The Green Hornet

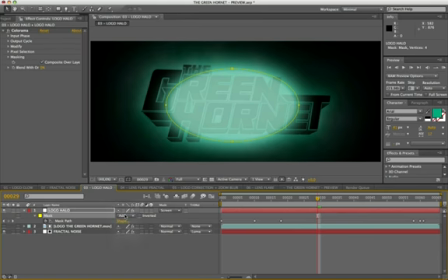17:05 It's in add mode. The edges are soft, with the feather value to 185.
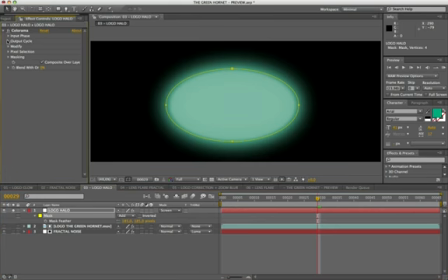17:17 To have this two-tone look, I applied the colorama effect, with this scheme in the circular gradient cycle.
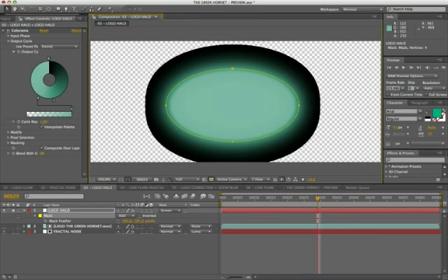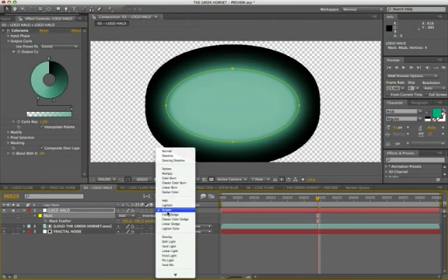17:29 Obviously it is made transparent by the screen mode setting.
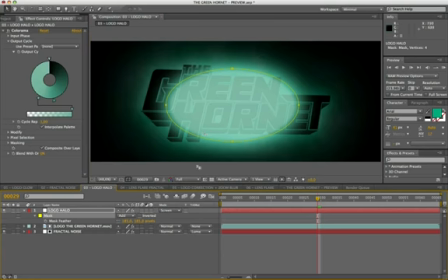17:35 The result of the animation now, it's very strange, but you will understand everything at the end of the steps.
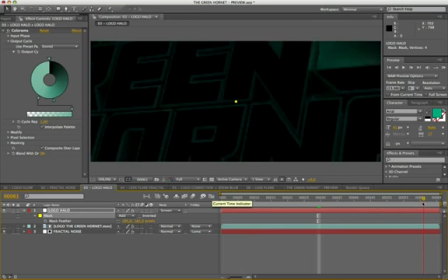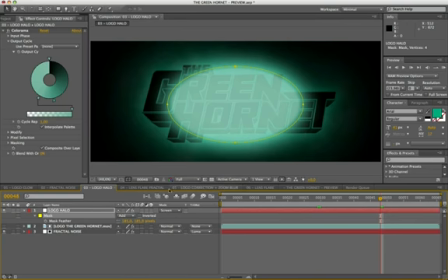17:50 Now, in the fourth step, insert a lens flare.
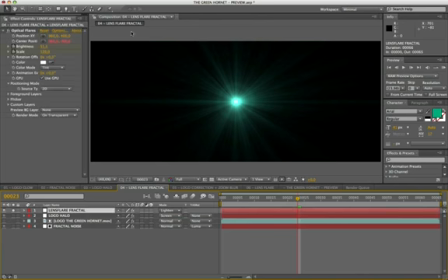17:55 This layer is a duplicate of the final lens flare, but with modified parameters to fit to our purpose. Is perfectly positioned in the center of the scene. From frame 8, the brightness from 0 becomes 50, with scales to 120.
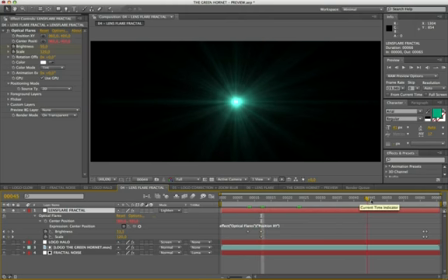18:18 The value remains constant until 61 frame. And it dissolves in the frame 62.
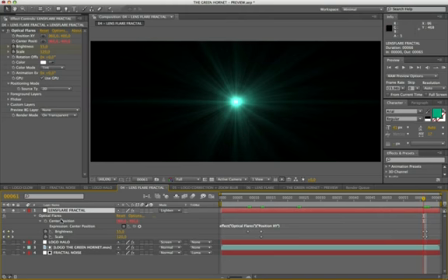18:32 To fix the center position, with position XY, I activated and fixed a target expression on center position. In this way, the lenticular reflect are fixed with the center of the lens flare in any part of the scene.
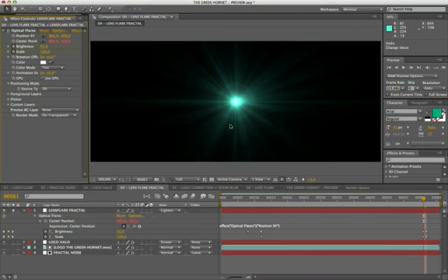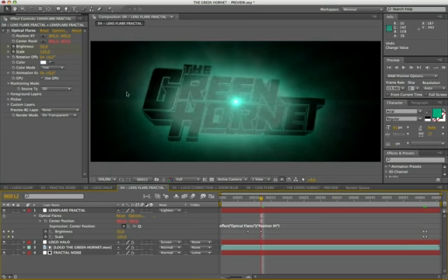19:00 This lens flare gives to our fractal noise a more professional look. To obtain this result, the layer has been set in lighten mode. But you can also use the add mode.
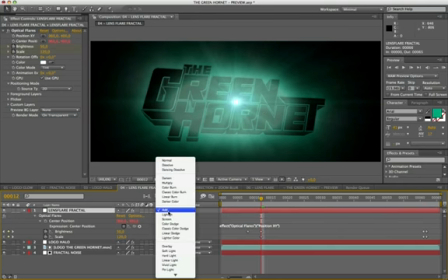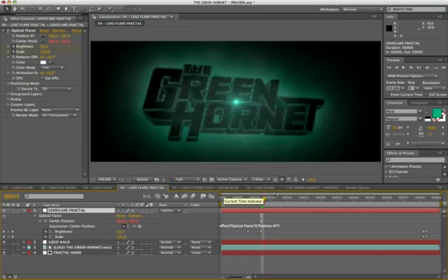19:20 View the result. Wow! All this with only one layer video.
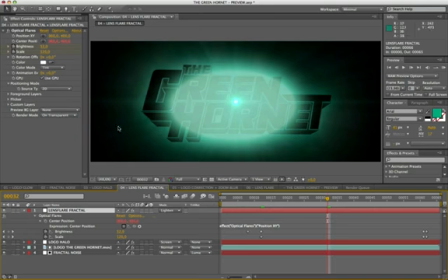19:25 Great! Okay, in the fifth step, you need to optimize our logo on the base you just created.
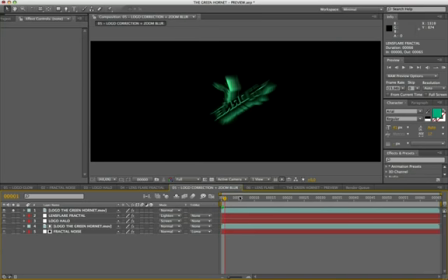Then, to make colors brighter, I applied an exposure with value 0.9 and gamma to 0.8. To make more dynamic the effect of incoming and outgoing of the logo,
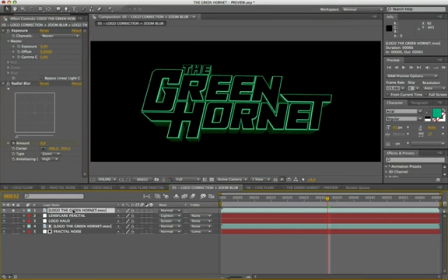19:51 I added an animated sequence with zoom blur effect, with a maximum value to 50. Obviously, follows the same sequence of 3D render, from 0 to 10.
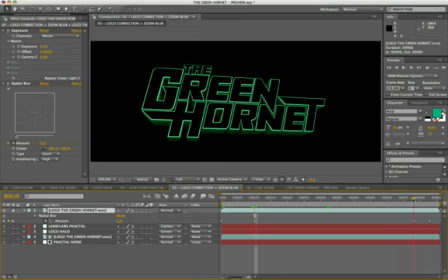20:10 and from frame 58 to 63 to close. Don't forget, set anti-aliasing zoom blur on height for best results.
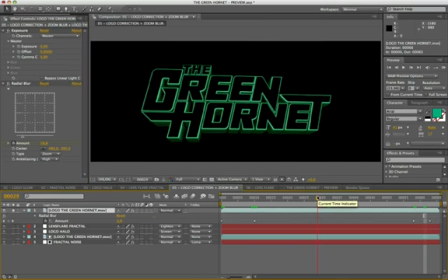View the result. Fantastic!
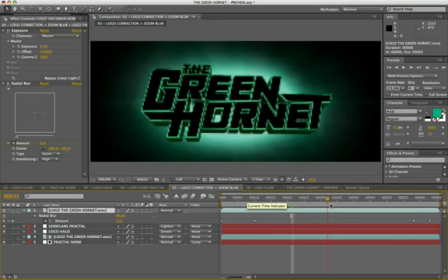Finally, in the sixth step, we see the application of lens flare for the revelation of the logo.
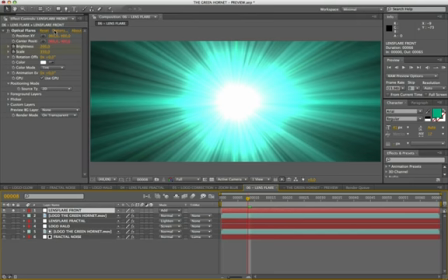20:58 I created this with the plug-in optical flares. Very interesting.